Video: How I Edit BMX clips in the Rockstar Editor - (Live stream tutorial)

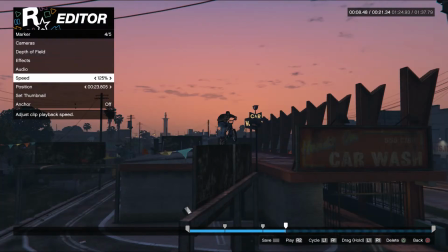And sometimes I do this, you add a little bit more speed to it.
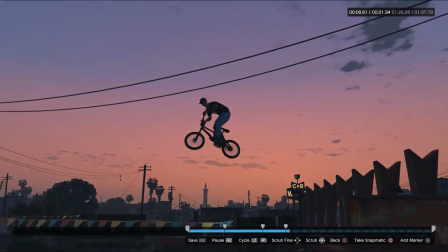So the 360 is a little bit more realistic, speed-wise.
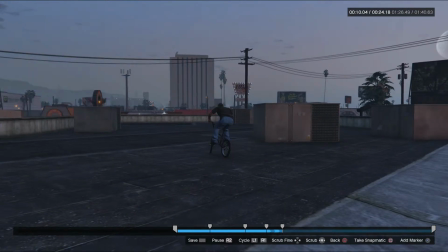And then right as you land, knock it back to 100. So let's have a look at this.
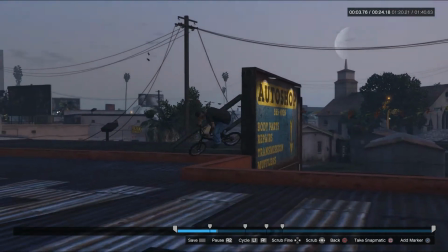Going up the wall, the static camera, landing on the roof, pan following.
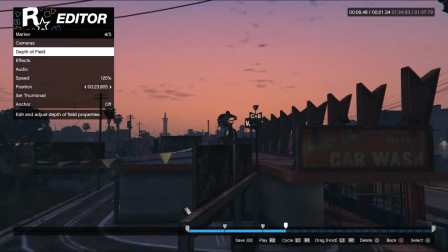I don't think that that's actually necessary with the speed, now having looked at it.
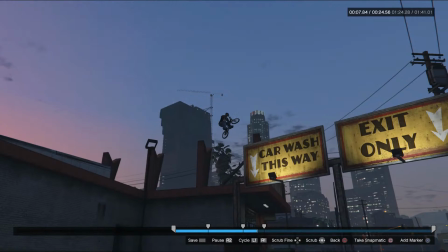We'll just see how this looks here. I don't know if it's zoomed in far enough, but
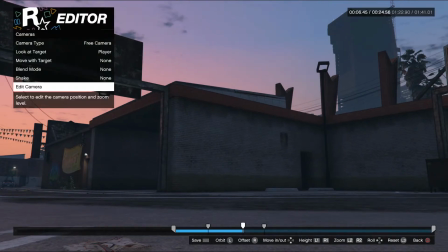I might just zoom this one in here just a little bit. You don't want it to be confusing on the eye.
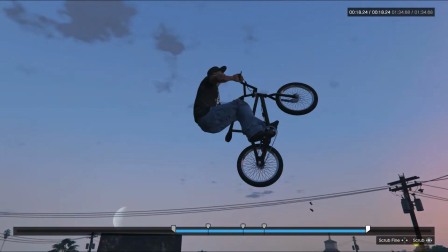Yeah, so I would have liked to have hit that in a different manner without touching that bottom, but that's the way it goes.
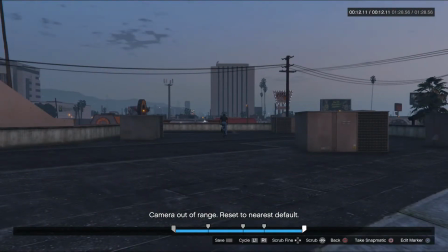So we'll just head that back to there. Exit, save, yes.
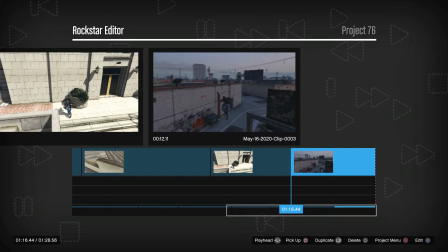I'm not sure why the streams isn't loading. It should be. I'm still here. It'll come right. It'll come right. Don't freak out.
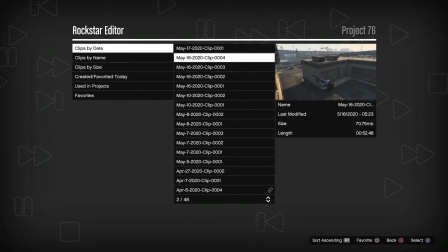Placing it in there, and we'll move on to the next. Now, the final clip I wanted to use is that one I spent the whole bloody night on the other night,
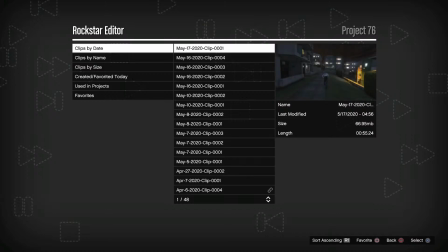which will be the last. So what I'll do is I'll skip to the one from yesterday. So this is the clip from yesterday.
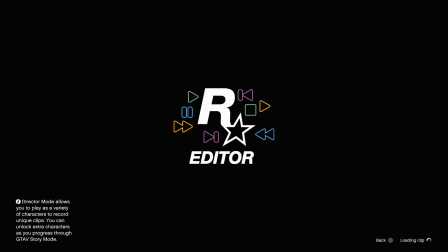So we're going to put that in front of the final clip, which is that double grind crazy shit. So this is the clip from yesterday. We'll throw that in, and then we'll put the final one on.
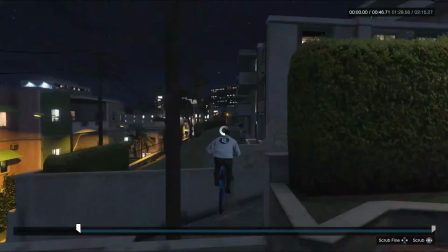So if you weren't here yesterday for this, it was just a nice little gap across to grind across the street.
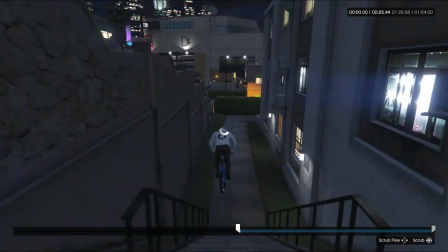I really like this hoodie on the dude. I think this hoodie's super nice. You don't often see these hoodies, eh?
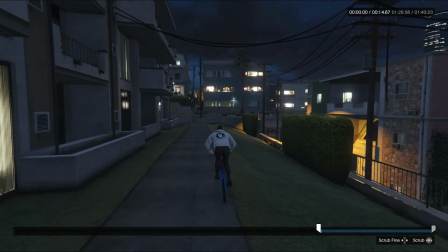Right, so here we are again. We've scrubbed to the point where the clip starts.
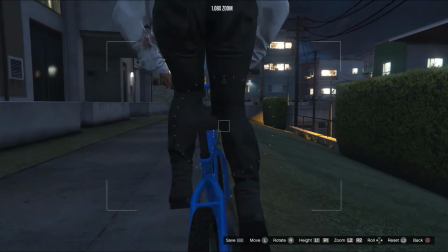I might do the... See, another one is the preset...
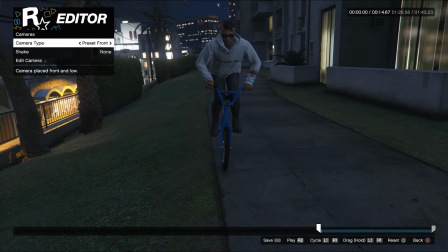You could do preset front. Don't really get that perspective though.
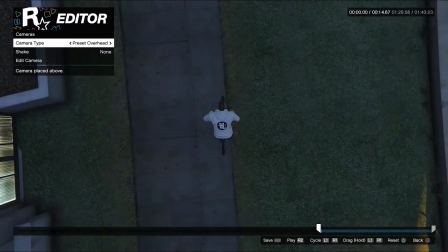We could do sides, preset right, might be nice.
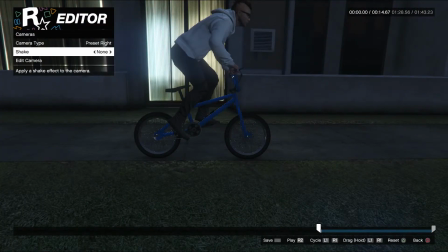I just don't like the way it zooms like that. So you can set your shake, preset right, you can do camera. We don't want that shake.
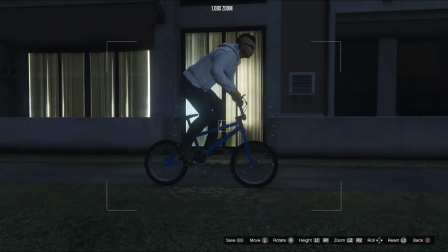Instead of doing these presets, you can just edit the free cam to get it to where you want it to be as well.
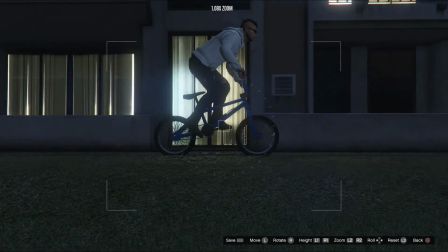So we'll just try throw this in.
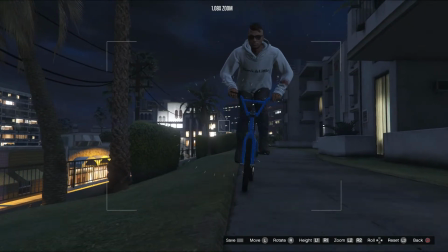This one could be nice, just this front on here.
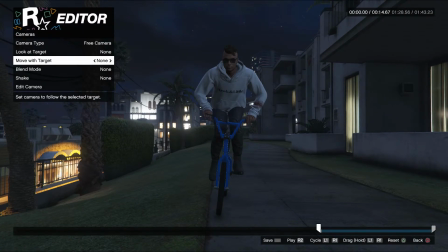So we're going to lock the camera in by going move with target. Now the camera will move with me like this.
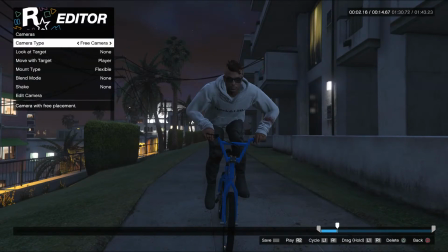And then we're at the part where I'm actually going to do the clip now. Take off the movement.
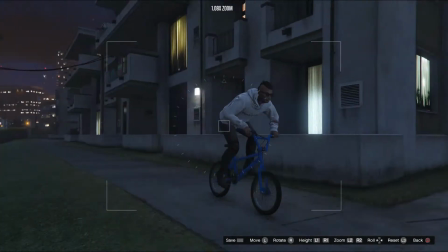Editing the second camera.
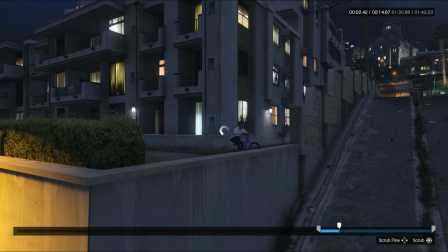Might better bring that one along just a bit here.
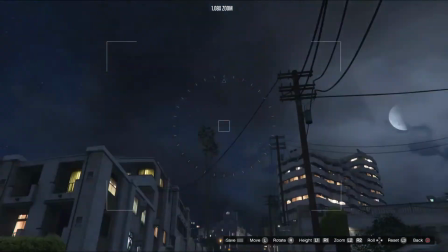And so we've got a nice little alleyway shot here.
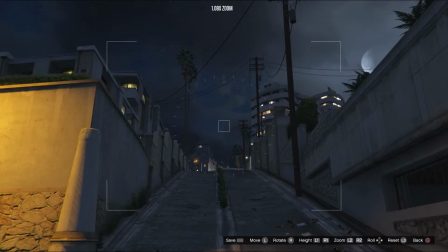I don't know if I didn't really like the alleyway shot for it though, so maybe we might just go
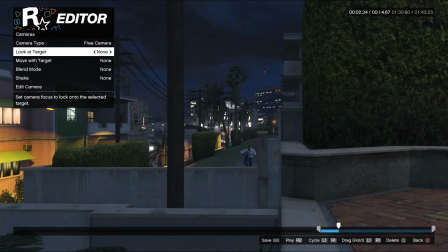here, and that gives you a better look at the rotation in the clip.